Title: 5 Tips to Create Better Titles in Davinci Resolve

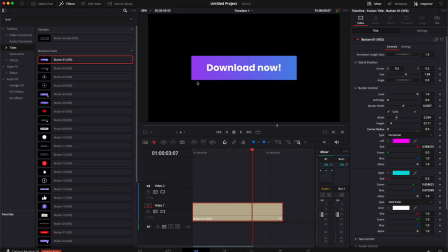(4:05)
But in my opinion, if you try to achieve a modern design, please don't use square corner like this. At least make them rounded a little bit. It doesn't have to be a lot, just very discreet like that. It's just gonna make your design feel a bit more natural and modern. Also, just square corner just imply strict and rigidity, that convey a message of, yeah,
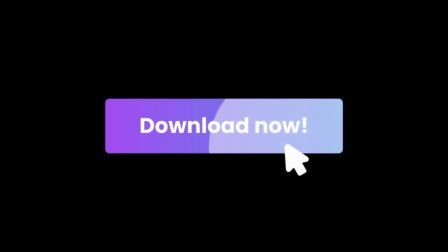(4:24)
something that is rigid, whereas something that have rounded corner, it's just a bit more soft and natural on the eyes.
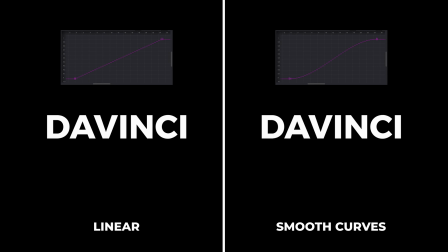(4:30)
And the final tip is to use smoothed curve for your animation.
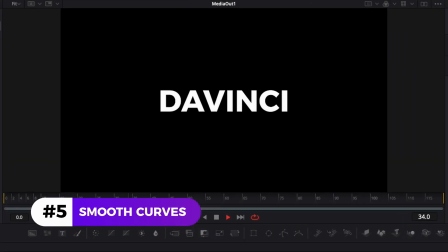(4:33)
So here we're in Fusion, and if I play what I've done, I have a simple animation here on that text getting out of a mask. But as you can see, it's not so nice because we have a linear curve right now.
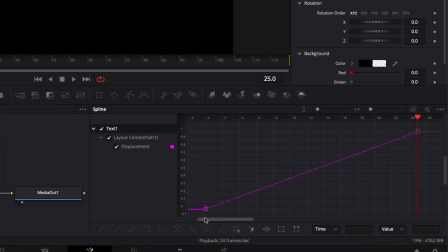(4:44)
If I open the spline, select my text, as you can see, we have just a linear line right here.
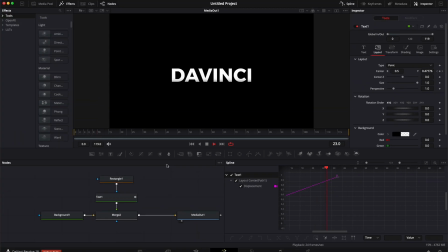(4:49)
And that makes the animation pretty boring in my opinion.
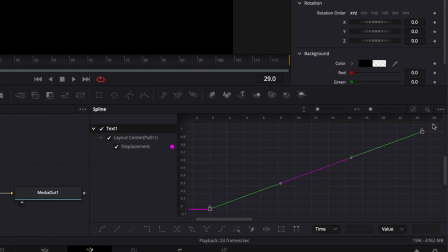(4:52)
So the first thing you can do is here selecting your two point, hitting S to get a S curve for your animation.
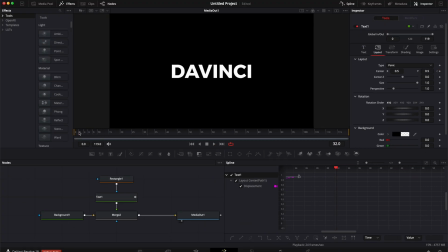(4:59)
And already right there, that's just gonna look a lot more natural because we're gonna have some ease in and ease out.
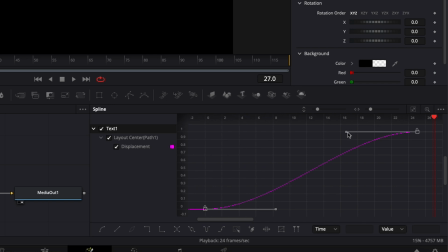(5:05)
This alone gonna make your title look and feel way more professional. You can then go a step further and playing with those handles to really get the look that you want. And another thing that I would recommend is here, hitting the letter T on your keyboard to bring the ease in and ease out.
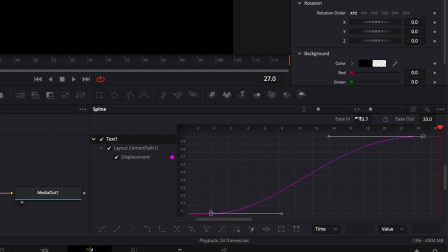(5:19)
And here you can just play with the value without having to just use the handle, which is a bit hit and miss and hard to replicate. So here for an animation in, I will just put the ease in at 85.
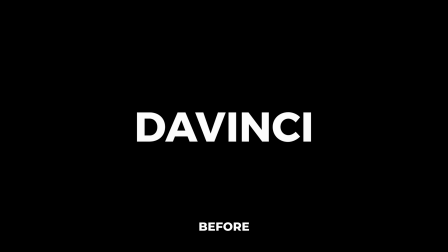(5:29)
And right now, if we do a quick before and after comparison, as you can see, our title looks a lot more natural and way better.
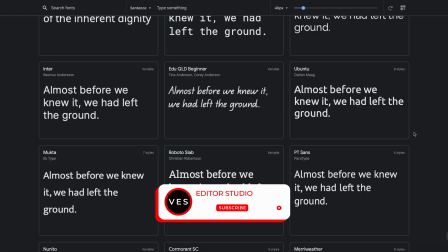(5:35)
I hope this video was helpful. Let me know in the comment what kind of video you would like to see next. Don't forget to like and subscribe, and see you in the next
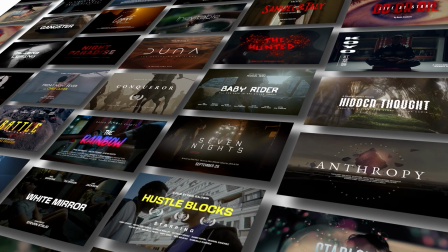(5:41)
one. Bye. Speed up your workflow and create better videos using the pack available on our website, including titles, transition, and templates, but only for DaVinci Resolve.
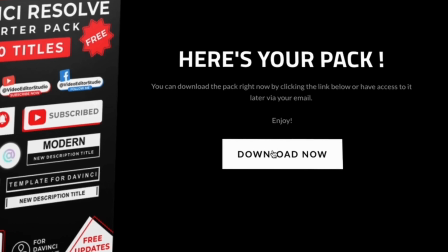(5:50)
Get started today by downloading our free starter pack containing a compilation of 20 titles curated from our library.
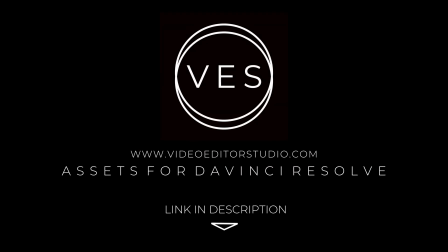(5:56)
Link in the description below or at videodigitalstudio.com.